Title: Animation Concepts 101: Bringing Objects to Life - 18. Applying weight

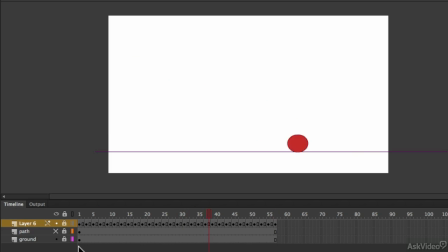In this tutorial, I want to show you how to apply weight to your animation by changing this bright and quite cartoony looking bouncing ball into something that looks a lot more solid and heavy. Earlier, I talked about how you should keep in mind that weight can be depicted by simply depicting opposing forces.
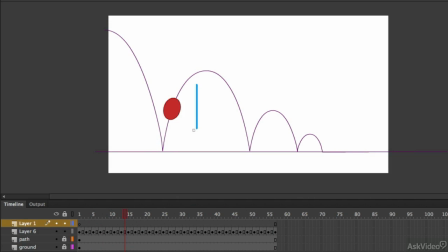So in this case, what I want to show is that gravity is a stronger force than the upward bounce of the ball.
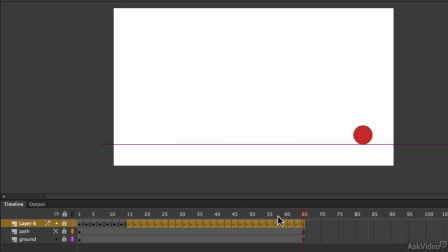First of all, what I'll do is I'll just delete all these frames or drawings up to this first bounce, the first contact point with the ground. I'm going to right click and then hit clear keyframe. Now I've just got this first inward arc.
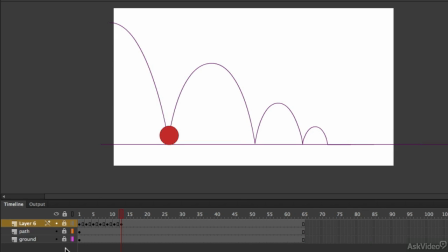And this here was the first path that I used to plot out the original animation, but I'm not really going to follow that arc. I think what I want to happen here is just have the ball bounce once and then roll to a stop. Maybe bounce once or twice, but that's about it.
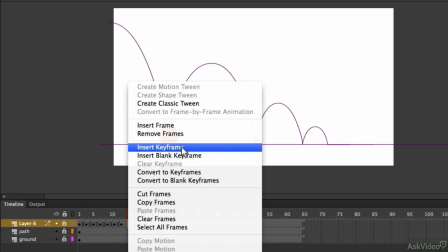So I'm literally going to go ahead and create a new keyframe and drag the ball into a position like this.
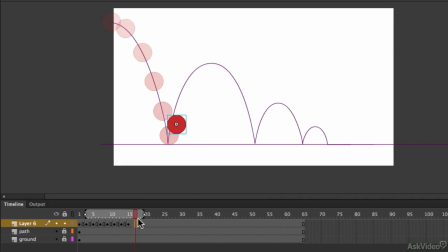This is going to be a very small bounce because I want to give the impression of a heavy ball and I don't really want it springing up high. I'll give a little bit of hang time in the air by keeping these frames close together like this.
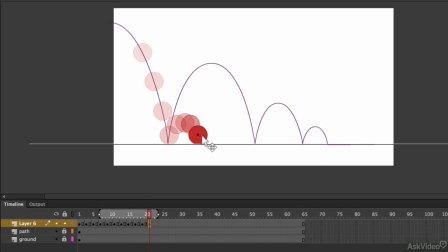And then the next frame is the contact position again, so it's really just a small bounce.
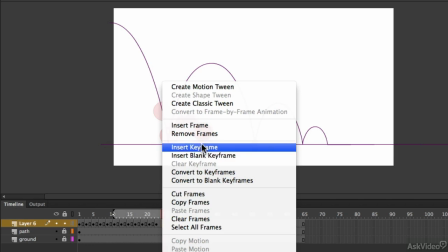What I'm doing here by creating keyframes as I go along is often known as or called animating straight ahead.
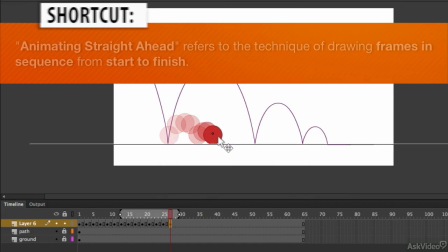This is in contrast to the process of creating a start key, then an end key,
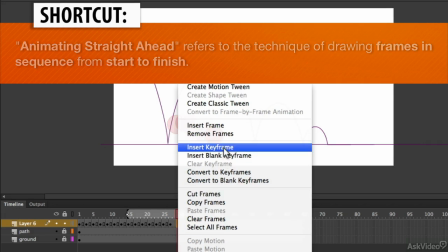and animating the in-betweens in reference to those two keys, which is how I did the previous version of this bouncing ball.
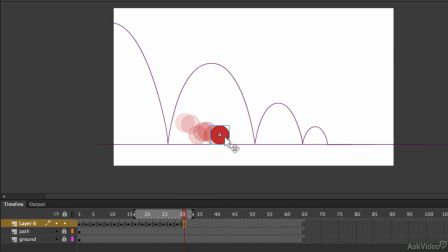That manner of animating is called pose to pose,
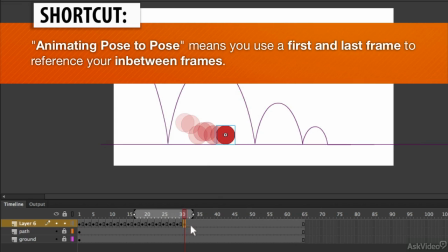and it's a really good way to work if you want to make sure that you stay on your arcs, get your spacing all even and correct.
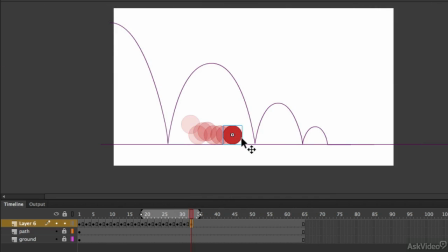But if you want to have more flexibility in terms of how your animation will turn out, like I'm doing here, where I'm kind of feeling it out as I go along. If you want to work like that, it's called animating straight ahead. So now for these last few frames, I want to slow into the end.
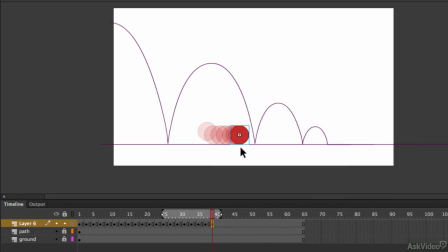So for each of these, I'm going to space them incrementally closer together until I get to the last one.
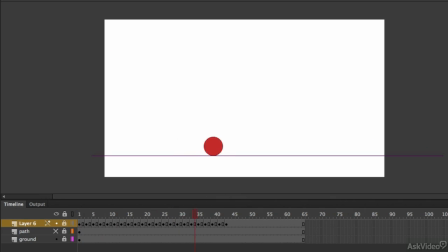And now I'm going to play it back. And yeah, there you go. You can see that it looks like it's got a bit of weight. The bounce really looks like the ball is dense and solid. Compare it again to the squash and stretch treatment on this sequence.
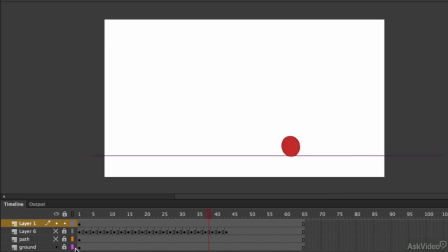Hopefully it's evident that you can see how factors such as squash and stretch, timing and spacing, and weight can really create different feelings in your animation.